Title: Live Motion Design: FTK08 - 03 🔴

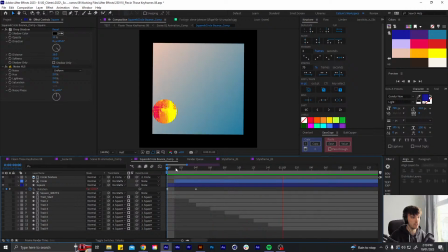(49:18)
Maybe give it a bit more spin as well as it's coming up. See how that looks.
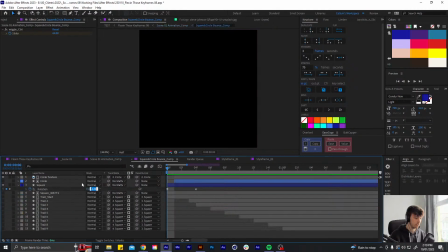(49:26)
Maybe a little bit too much. Maybe something like that. A bit more.
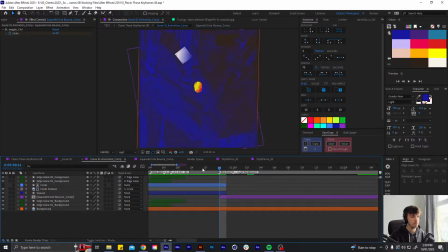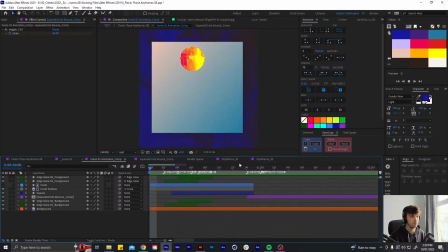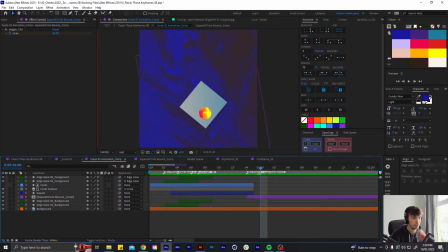(49:45)
Cool, that's looking good. I got a bunch of other stuff written down here. Wiggle background. Okay. Okay, yeah, so I got this, where are you?
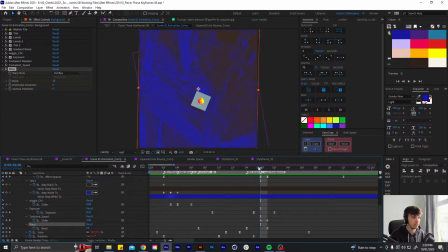(50:01)
This warp effect on the background. So it like gives a little bit of anticipation to this like warping up.
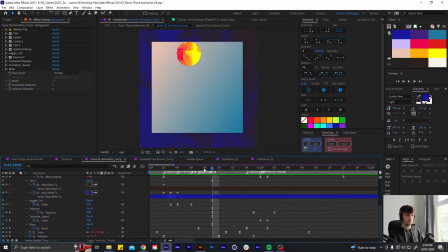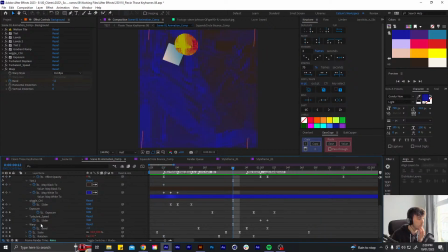(50:15)
And I wanted to add a
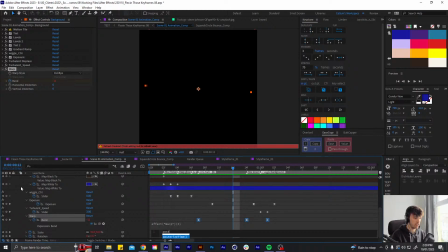(50:19)
little bit of boosterized time to this, so it like feels too smooth. So basically, so set that to 12.
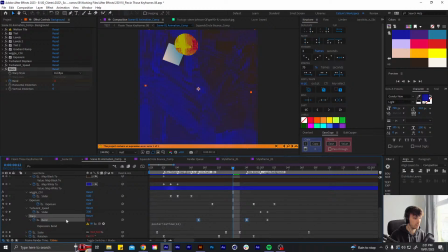(50:33)
So only those keyframes are basically affected, and I've forgotten the expression, but I know I've used it. Yeah, it's this one here. So that basically allows only these keyframes to be
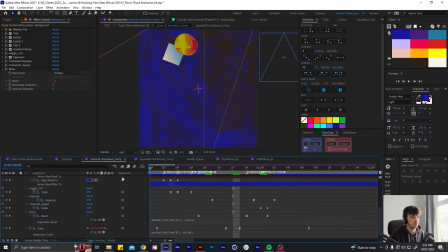(50:55)
basically posterized to 12 frames per second.
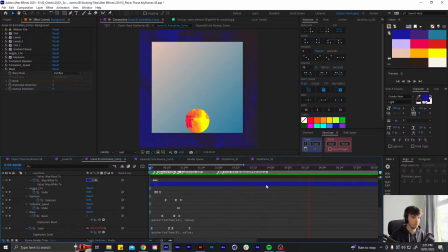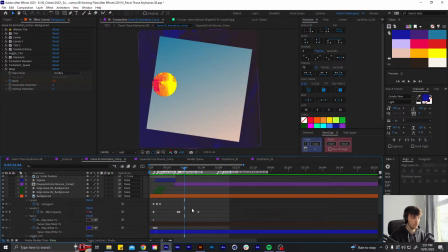(51:15)
Cool.
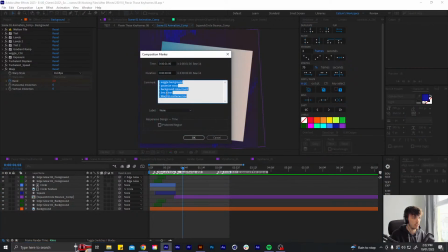(51:31)
And then,
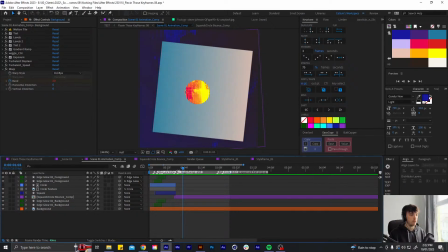(51:37)
cool, I wanted to
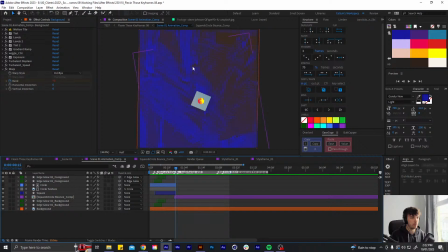(51:41)
do like a burst of color on the background as it's scaling up.
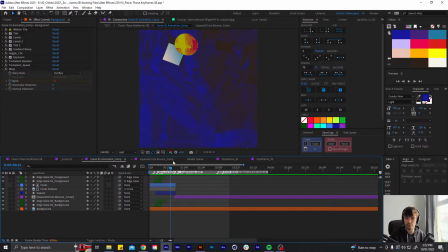(52:00)
What expression needs to write for wiggle works after 3 seconds? I want it only without slider control. What, so you want a wiggle expression to start 3 seconds in on a layer?
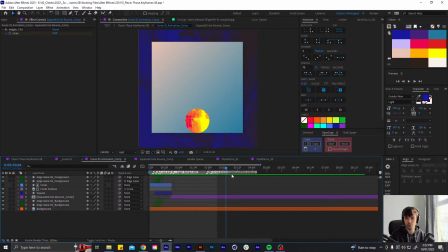(52:20)
I'm not too sure. I know there are, I think you can like trigger expressions with a marker, so maybe, I don't know how to do that, but if you do some digging online, I think there is a way to trigger expressions with a marker,
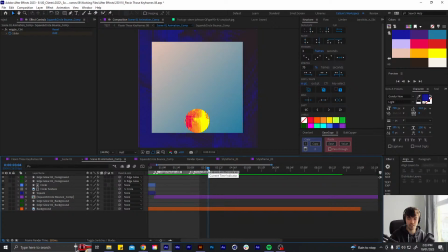(52:36)
so maybe you could put a marker at 3 seconds and then the expression will start.
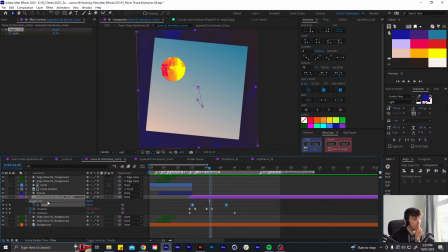(52:44)
Yeah, I only know to do it with a slider. Like I've got a wiggle expression on the position
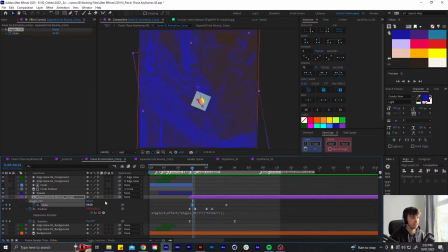(52:55)
that starts at like the amplitude at 64 and then it eases it off to 0.
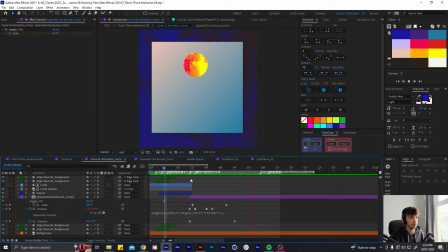(53:02)
That's what is like given this initial like wiggle like shake as it scales up.
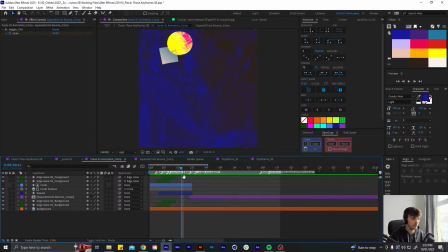(53:09)
But yeah, I'm not too sure how to do that.
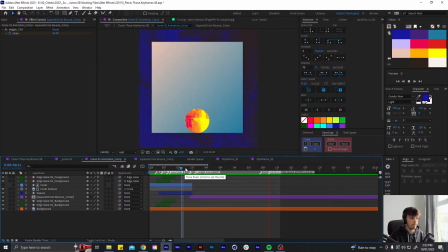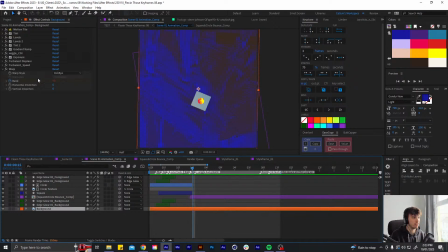(53:19)
Cool, okay, let's try figure out how to do this color thing.